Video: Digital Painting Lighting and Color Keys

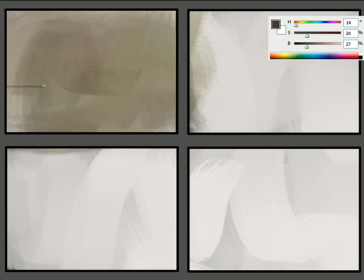(0:00)
So I wanted to do something a bit different with this one. I'm going to key out the exact same scene using 4 different lighting setups.
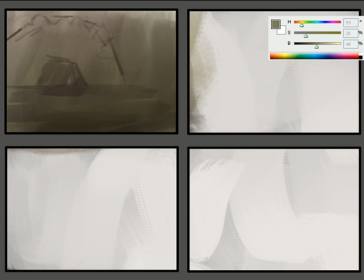(0:07)
This is kind of a common task I have as a color key artist or doing concept stuff, things like that, where you want to explore your options and see what you can come up with, and not settle on the first thing that you happen to do. So, and it's also good if you're working like for a director or something to give them options.
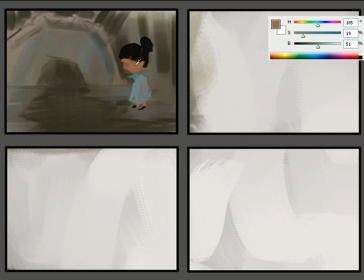(0:27)
And lighting is a really powerful way to not only influence somebody's emotions, but also to direct the eye and tell the viewer where to look in a particular composition. So in this first one here, I'm gonna play up this middle ground.
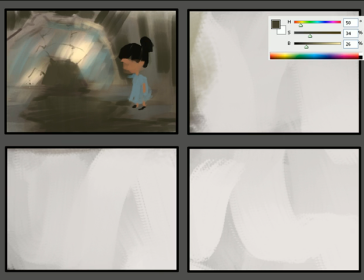(0:43)
The scene is like this bridge, and there's a character in front of it, in sort of like a swampy type foresty area. And in this one, I'm just gonna play up some dapple light on the bridge, which is sort of my middle ground element.
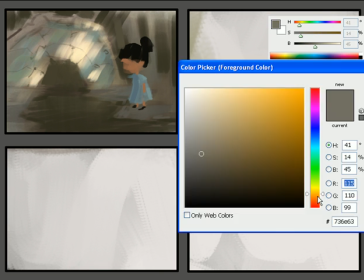(0:55)
And I'm actually not going to draw as much attention to the character in this one.
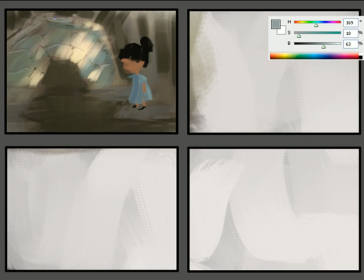(1:00)
Although the character still should be readable. If there's a character in the scene, usually you want the character to read.
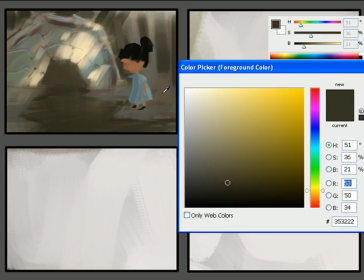(1:06)
So the character's still going to be readable, but I want you to look in the middle ground more at this sort of dapple light coming through.
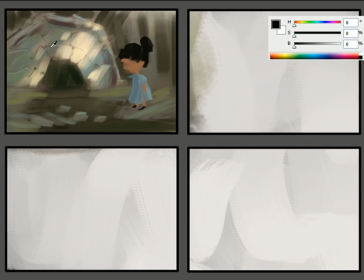(1:13)
So you'll notice in this particular color key, that's the first thing I'm sort of trying to get, is the relationship of light back there. And then that will I key off of that to paint everything else. It's sort of a thing I do.
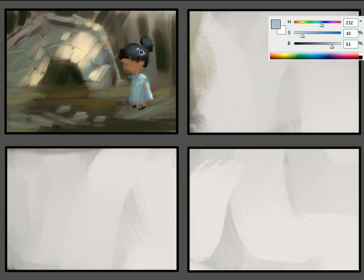(1:27)
I learned from traditional oil painting, where if I'm outside and I see something, I see something that I like and I want to capture it. I try and get it quick before the light goes away or something like that. And then once I have it, I'll then relate everything else to it.
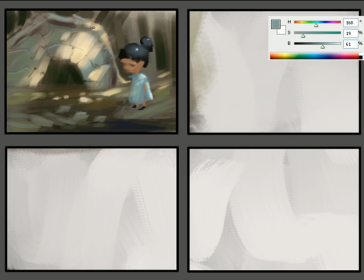(1:43)
It's a one way of working that I find pretty conducive to making a good picture. So I'm trying to do that here, and you'll see that. I've established a full range of contrast with the
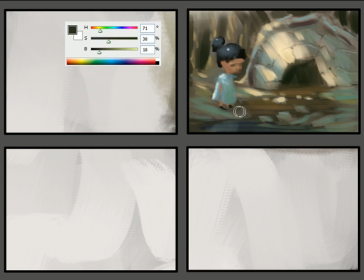(1:59)
lightest light being fairly light, and there's some very dark values in there as well. And I established that early on, and then I'll just start working within it. And at this point, this color key is almost done.
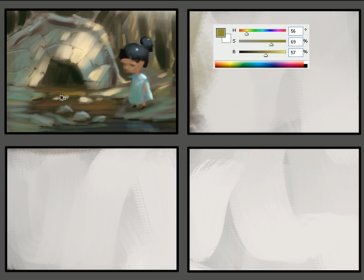(2:10)
Every single painting, this is obviously sped up, but every single painting took about 15 to 20 minutes each. This one was about 15 minutes. So there's no time for rendering or things like that.
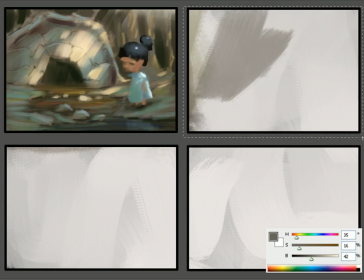(2:23)
You just want to make your point and move to the next one. So, and here's the next one.
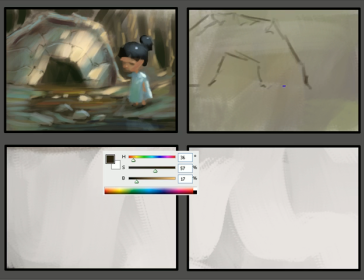(2:30)
In this one, I'm going to do the opposite.
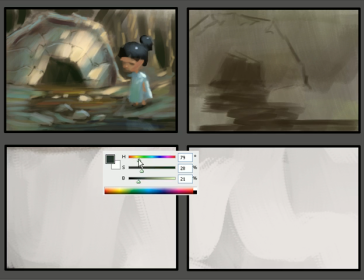(2:33)
I'm going to play up the foreground where the character is and have the bridge almost just recede into the darkness in the back.
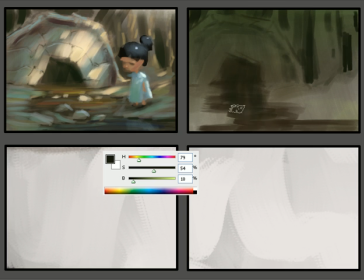(2:41)
So the values in this one are going to go from lightest in the foreground to middle value in the middle ground and darkest value in the background, whereas the other one had the lightest value in the foreground. So again, I'm starting with the bridge.
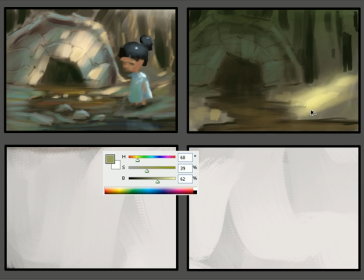(2:57)
For me, the bridge is something I could latch onto visually the easiest. So I did that first, and already I'm moving on to some of the lighter areas. I'm not going to talk too much about technique in this so much as I am like conceptualizing.
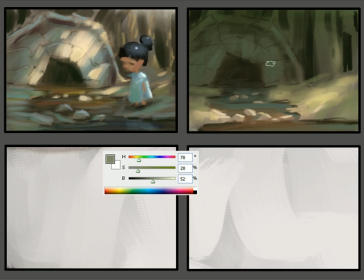(3:14)
You can look at some of my other videos or many other artists' YouTube videos for technique, and I'll do some more of those as well. But this one is more about just thinking about ideas and sort of stretching your imagination on
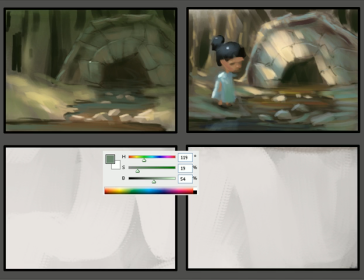(3:26)
how a scene can read and how you can play up light and character and things like that. So I haven't actually even put in the character in this one yet, which maybe is a bad idea, but I'm pretty confident that I know where I'm going with it.
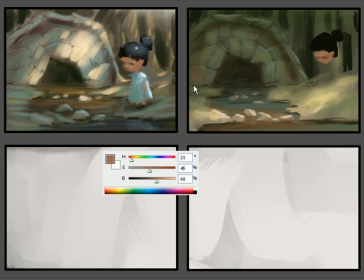(3:38)
And here she comes right here. And I'm gonna go lighter with that foreground just for contrast. But there's the character. Obviously, she's going to cast a pretty hard shadow because I'm pretending like there's light beaming straight down. That brings me to another important point that I learned a few years ago,
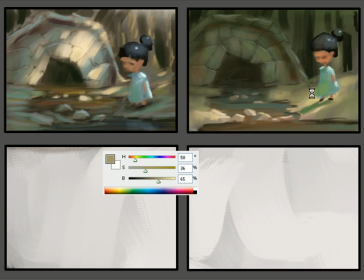(3:58)
was when you're designing things like this, like for me, I'm always thinking about like film, because that's just the medium I usually work in.
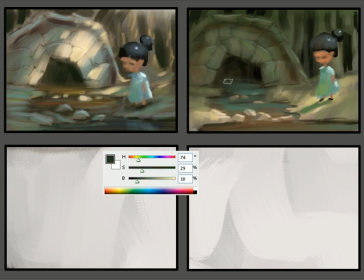(4:04)
But you have to think, it's beneficial to think of your sets as though they're on a stage. I'm not really thinking about this as if it was real. I'm thinking about it like I'm lighting it as if it were on a stage, and I'm using any kind of light I need to
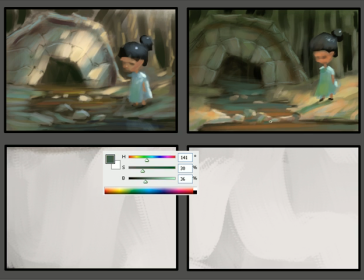(4:23)
contrive a lighting scenario that is going to be beneficial for readability and everything like that. So in this case, I'm shining like a really bright spotlight in the foreground and letting everything else sort of recede back there.
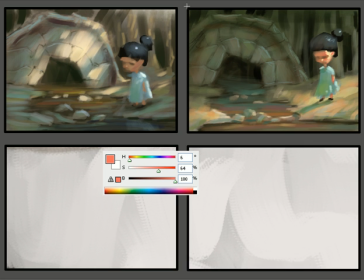(4:37)
And you're sort of relying on your knowledge of how light works. I get that from painting outdoors.
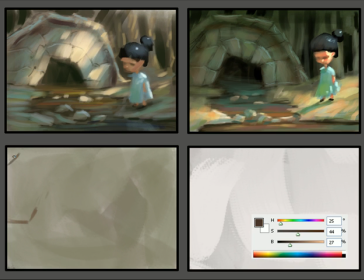(4:44)
I paint outdoors every chance I get, and this painting outdoors a lot and doing a lot of study from real life allows me to work without reference,
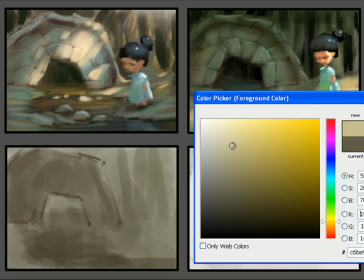(4:53)
and that's that's a skill you sort of need to be able to do stuff like this,
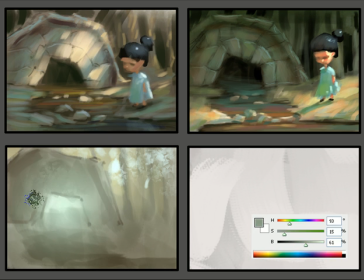(5:00)
because if you're relying on photos, well, you have to now find 4 photo references for these 4 lighting situations, and that's just going to waste your time.
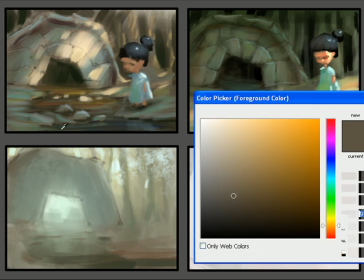(5:08)
And if you're doing this for a day job, you certainly don't want to be wasting your time browsing Google for a picture before you want to paint, right? You just want to jump in there. And I'm not saying that each one of these is a masterful painting,
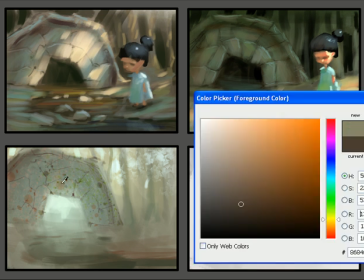(5:22)
but I'm just trying to see what I can come up with, and if it doesn't work, I'll just move to the next one.
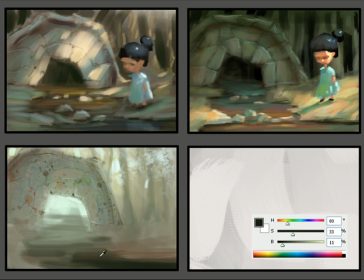(5:30)
I'm not putting any stock in any particular one. So in this one, I'm totally changing the time of day. This is going to be like an early morning type thing, or the light is now in the background.
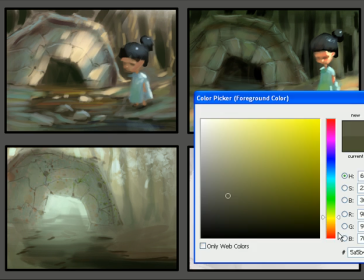(5:42)
So in this one, the lightest area is the background, and then the middle ground will be another middle value, and then the foreground will be darker.
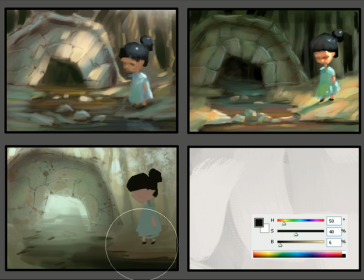(5:51)
And this one, the character will really read strong because she's going to be a dark silhouette, almost a dark silhouette over the light background. And I'll play that up as this one goes along. I think this one actually took me the longest. I think probably because, in my opinion, it was the most complex lighting situation.
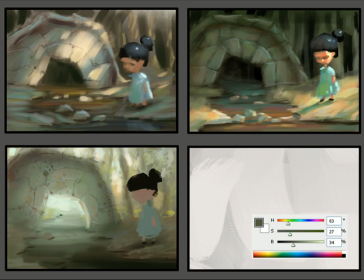(6:08)
This one is almost a little more naturalistic, as though this one actually were lit by actual daylight and not some contrived stage setup.
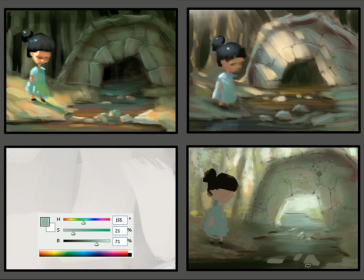(6:19)
Now, there is one painting concept I want to talk about here that I find extremely important, and that's ambient light. Ambient light is anything that is not lit by the direct light source. So in this case, it'd be anything that is not lit by the sunlight is lit by ambient light.
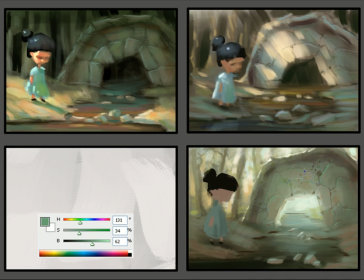(6:36)
Ambient light in real life comes from the sky, and it comes from the direct light, which can bounce off of objects onto objects that are in the shadow.
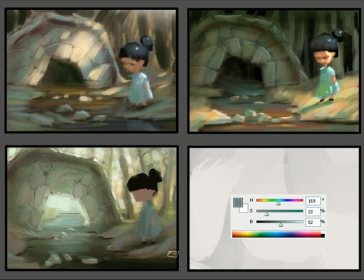(6:48)
And ambient light it's like a painter's best friend. It is your excuse to play with all kinds of color. And because when you have a light bouncing around like ambient light does, it can bounce off anything,
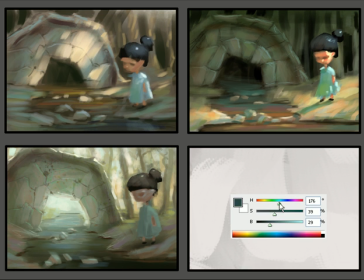(7:02)
and it takes the color from whatever it bounces off and illuminates, it imparts that color on whatever it bounces onto. And there's so many objects outside or things like this that light can hit and bounce off. Like you'll see me on the bridge here, on all of the illustrations actually.
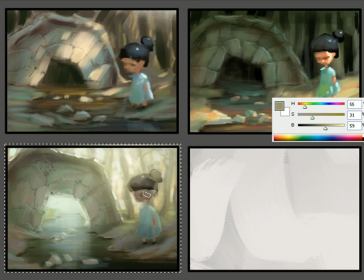(7:20)
They're not, I could ask you, what color is that bridge? And you probably won't be able to tell me, and I couldn't tell you either what color that bridge is, because there's so many colors going into it.
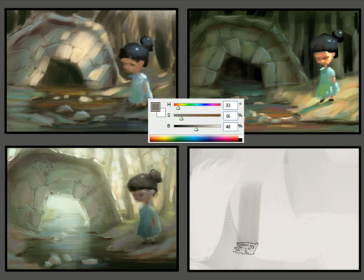(7:30)
It's almost as though local color doesn't really exist in real life. It's almost like a theoretical thing.
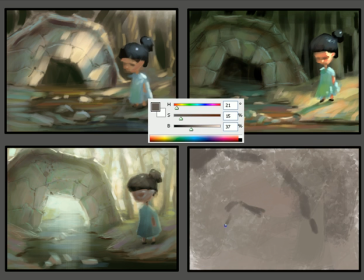(7:35)
And really what you do is you start with like a local color, and then you just start vibrating colors into that until you have a field of color that is built up through thinking about reflected light,
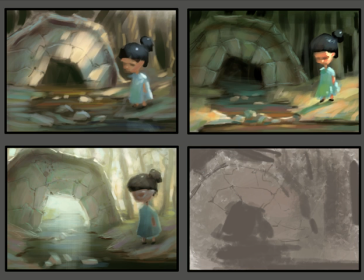(7:47)
about what colors are around it. And that's really what will give you that mature looking color palette, and also make your painting look like as though it's lit by real light. Anyway, so enough about that. Maybe I'll cover more of that later, but in this one really quick.
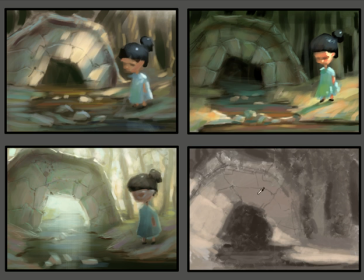(8:05)
I actually am not doing too much color work in this one. This is more value based, again, just to explore lighting.